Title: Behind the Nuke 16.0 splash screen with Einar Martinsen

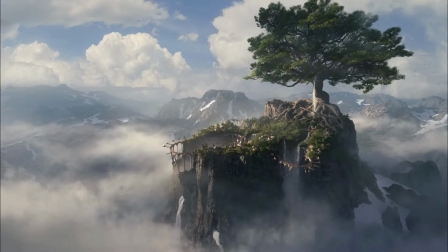All right, so I'm just gonna jump over to, this is one of the final images. I quite enjoyed this one. I think it's the main image for the splash screens. What I like about it is that it's quite light, and it has like a lot of selective lighting.
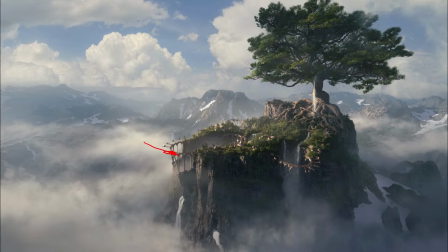Like I chose specifically that I wanted the light to hit areas like these, create long shadows, so we could read the buildings and sort of look at the storytelling points, like this area, and then it makes you look over here and over here and over here.
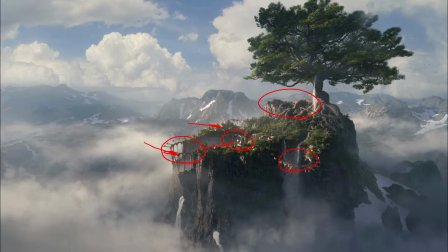I'm thinking a lot like this when I create images, and I also think about composition and balance. Like I want your eye to go in here and look like a curve, like the golden triangle area of the image, but also have like a horizon line that lives quite high up,
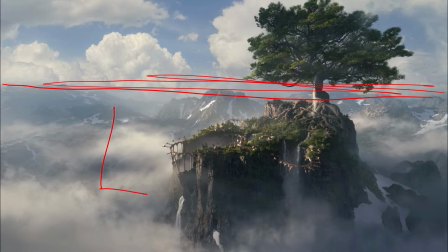so you get more space here and less space up here. Just certain simple rules that I try to use, and also be a little bit selective with the lighting. You see, there's a lot of places here that are just shadow, and I like that. Like things it's nice when things disappear into shadow or smoke or haze.
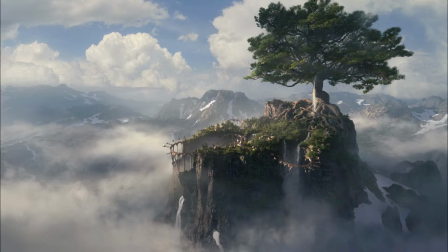Sometimes less is more. So here's a black and white version of the same image,
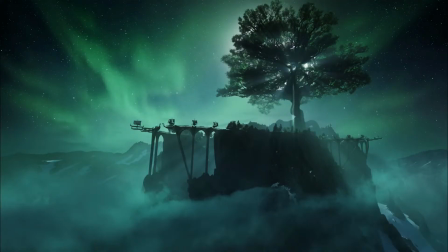and here's one that is kind of cool, because we have northern lights here in Norway, so I wanted to do an image showing northern lights. It made a lot of sense for this project. So I have the moon behind the tree here, creating all these nice light rays through the smoke and the night sky with the northern lights.
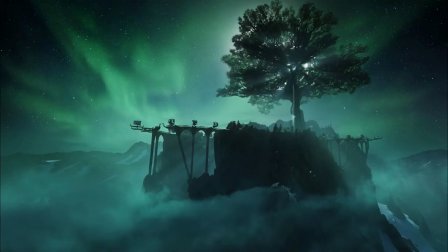Thought this one was kind of fun to do, because it's also very simple, and it has the same sort of idea of composition and simple storytelling as the other one.
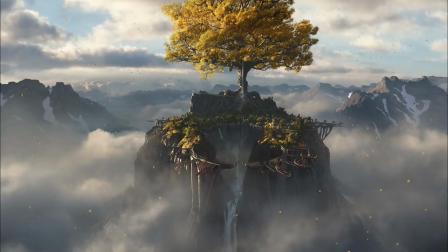You see that go in the same thing for a lot of the images, except for this one. This one is very symmetrical, and it's very intentional, because it's fun to have something that is a little bit different.
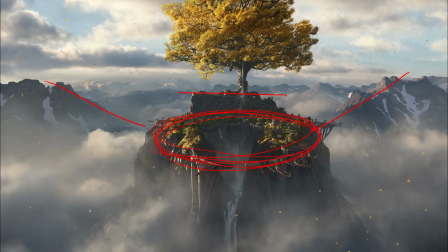This large circle center area kind of reminds me a little bit of like something Kubrick would do. Very everything is like very symmetrical. Or early oil paintings had like this sort of very architectural and symmetrical thing.
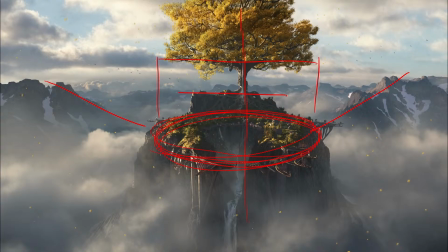So it's sort of different rule sets for images that I try to follow, and breaking the rules sometimes too is also helpful. Like in this image, breaking the rules of gravity with the ships, and also the scale of the tree.
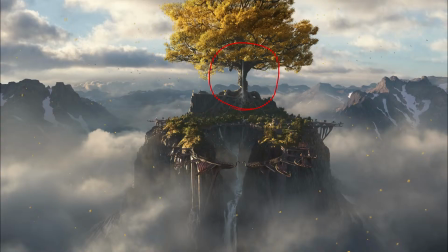It's just fun fantasy elements you can do to sort of break the rules in in a more realistic lighting or illustration scenario.
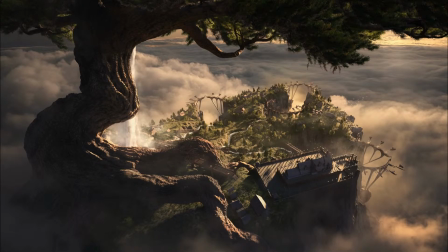Here's other image. You see my composition trick doing the same thing here. Here's kind of an arrow pointing out to these different things that are going to launch out into the world. Sort of the ideology of the project that I was mentioning.
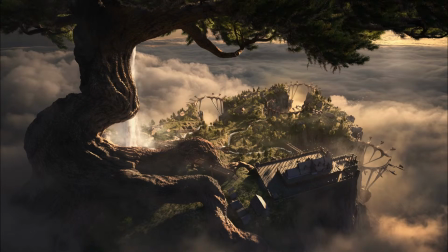I like to put in a lot of thinking and a lot of hidden meaning in the images like this. Also trying to sell scale is quite fun and quite a challenge too. It's very hard to make a tree this large, make it believable.
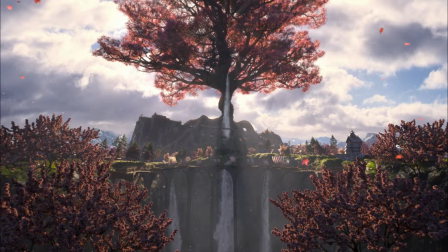So here's an animated image that I will look at more soon.
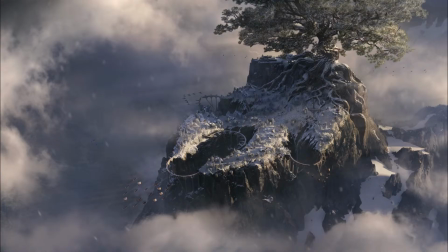Here's the winter one that I was talking about. You know, same sort of idea here.
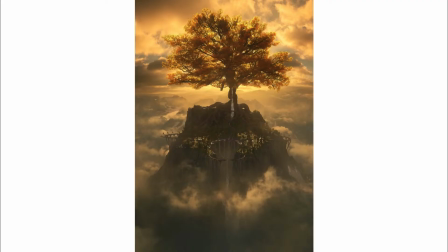Here's one image that I created in this format, so it could be. I was thinking you could use this as a poster if you wanted to print this out in any A4, A3, A2 formats. That was the idea behind this one, and also playing that symmetrical design again,
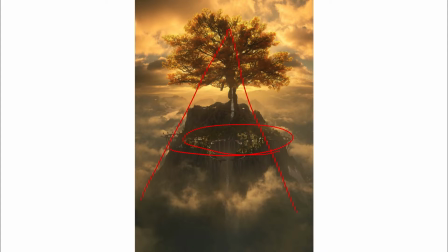because it fits really well with the subject matter of the tree and the village and the platforms to have that symmetry.
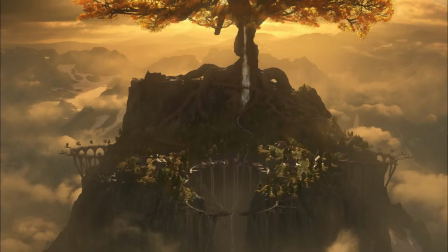So here's a crop in of that previous image,
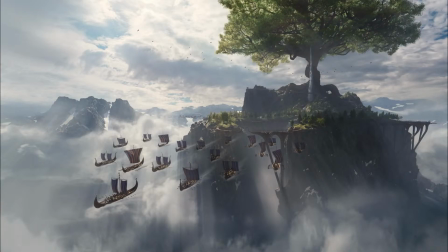and next one here is what I like to think about as the last image, where the ships are actually launching out, and you know, same sort of composition idea that I mentioned here as well. But I love it when things are backlit. It creates such an interesting look in clouds,
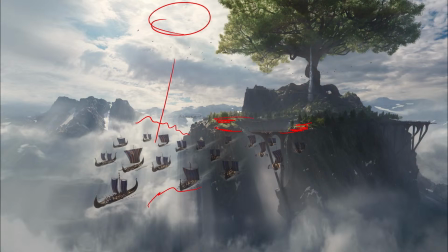and being again very selective with the lighting when you have rim lighting hitting things, but everything is mostly shadow. I really enjoy that, and I think it's quite effective.
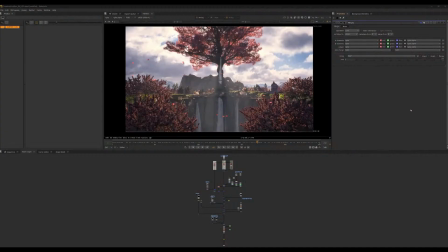The less you show, the more you show in a way. Alright, so here we are in Nuke, and I want to show you how I utilized Nuke to create this animated splash screen image for Foundry. This super fun to do actually,
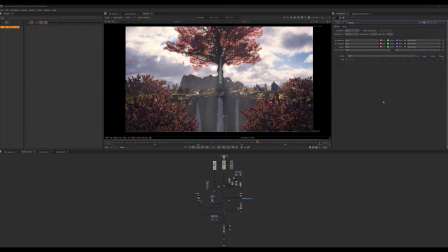because I got to jump in and do my my own sort of style of compositing, which is coming from a map painting background. I'll show you what that looks like, how I use Nuke for this sort of approach.
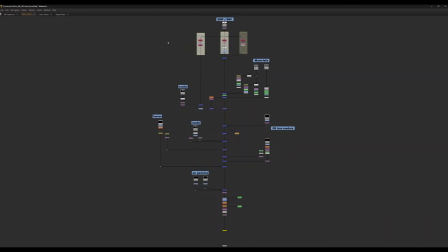We'll take a quick look here at the node tree. Here you see the whole idea behind the project, as you can see here in Nuke. Here's the node tree and the node graph. This is how I like to work. I have my top of the tree here with the layers, and they spread out like branches, and then they combine into a trunk at the end and gets rendered out.
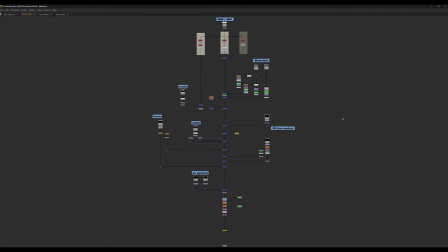And that was the sort of ideology behind the whole project. Let's jump back in and start from the top.
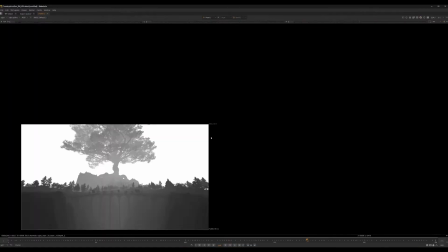So this all started from a 3D scene, and here's one of the passes that I created from my render.
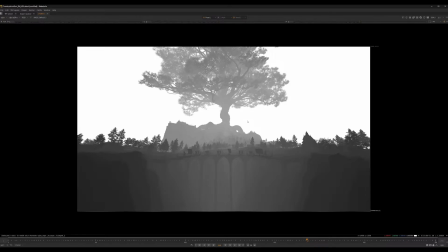This is my favorite pass to use. This is the depth pass, the geometry distance, you could say, and it creates a mask from black to white, and it's super useful for doing stuff like adding more depth and atmosphere into your image, making it look bigger in scale.
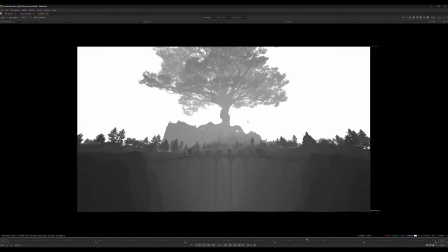That way, you can also mix in smoke and cool elements into a pass like this, which is what I've done for this one.
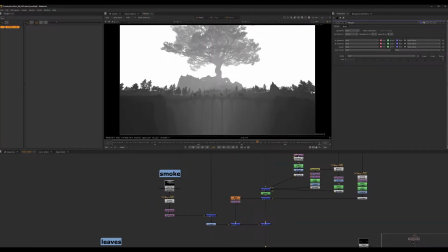I'll show you what that looks like. So here I've taken a smoke element and I mixed it together with the depth pass,
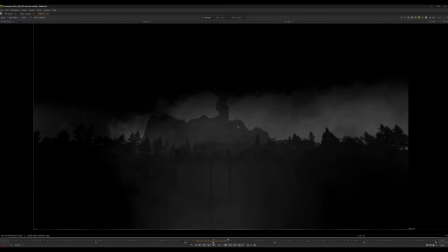which gives you this really quick and easy smoke element that sort of sits in depth. And to me it's like magic. It makes the image come to life so quickly.
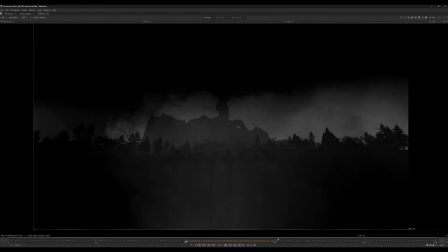And you don't have to do like heavy 3D simulations like this. You can combine a 2D element with a flat 2D background and a mask depth pass, and it's so cool. I love using this approach for a lot of different things in map painting.
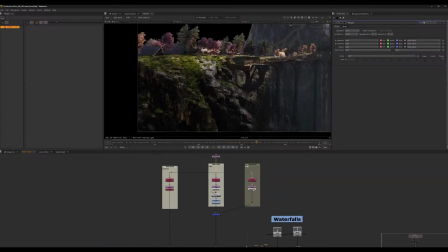So jump back to the beauty pass here, the render.
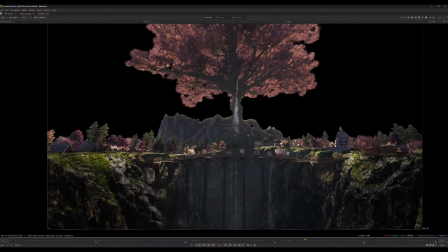This is the beauty pass with a little bit of enhancement in map painting wise, you know, using some real photography, adding in some reference for the waterfall,
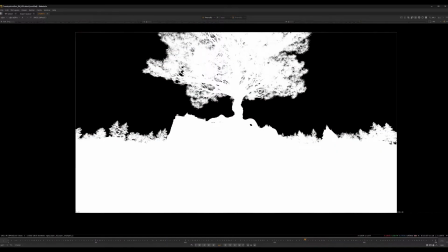and then I keep the alpha so I can use this image to put it on top of sky.
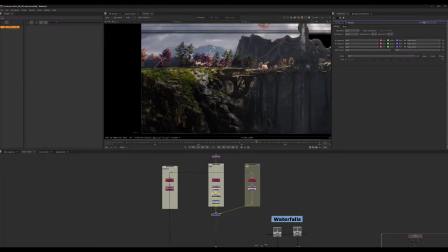So the next part here is taking that foreground and putting it on top of the background sky that I have here.
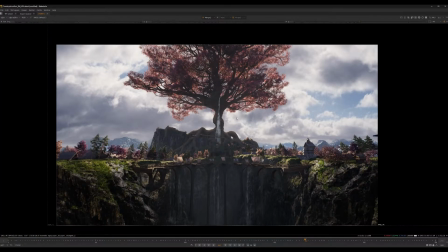And what's cool about this is that you can animate this sky to make it come to life. It's a very efficient trick, and you can apply this to multi-layered skies with multiple clouds to make it like look quite convincing in a shot.
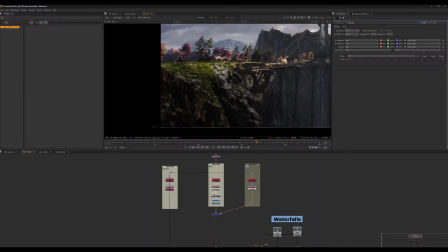But I just did it in a very simple way for this one, where I warped the whole sky.
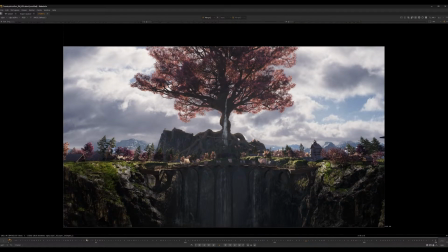And if I go scrub through the timeline here, you can see the sky is moving quite a bit through the shot. And this is the whole approach for everything in the scene, by the way.
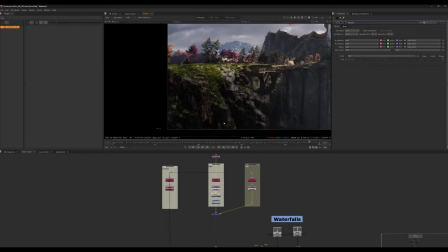Like I have something flat in 2D, and then I do a couple of fun tricks to make it come to life.
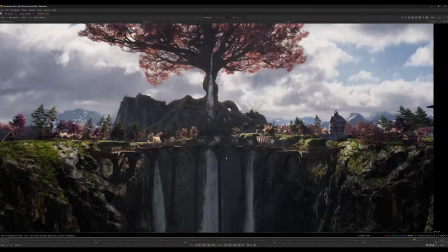So moving waterfalls, that's very heavy usually to do in CG.
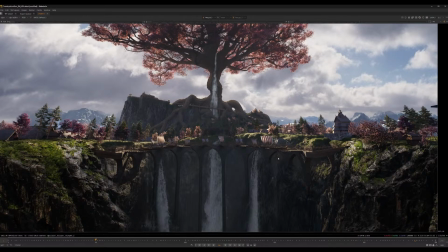But here I did the Nuke approach, where you take a 2D element of waterfalls,
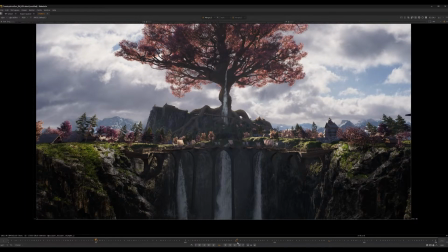moving waterfalls, and then you mask them in, you grade them in, you integrate them in with roto shapes, warps, retimes, and they can work really efficiently on top of like matte painting shots.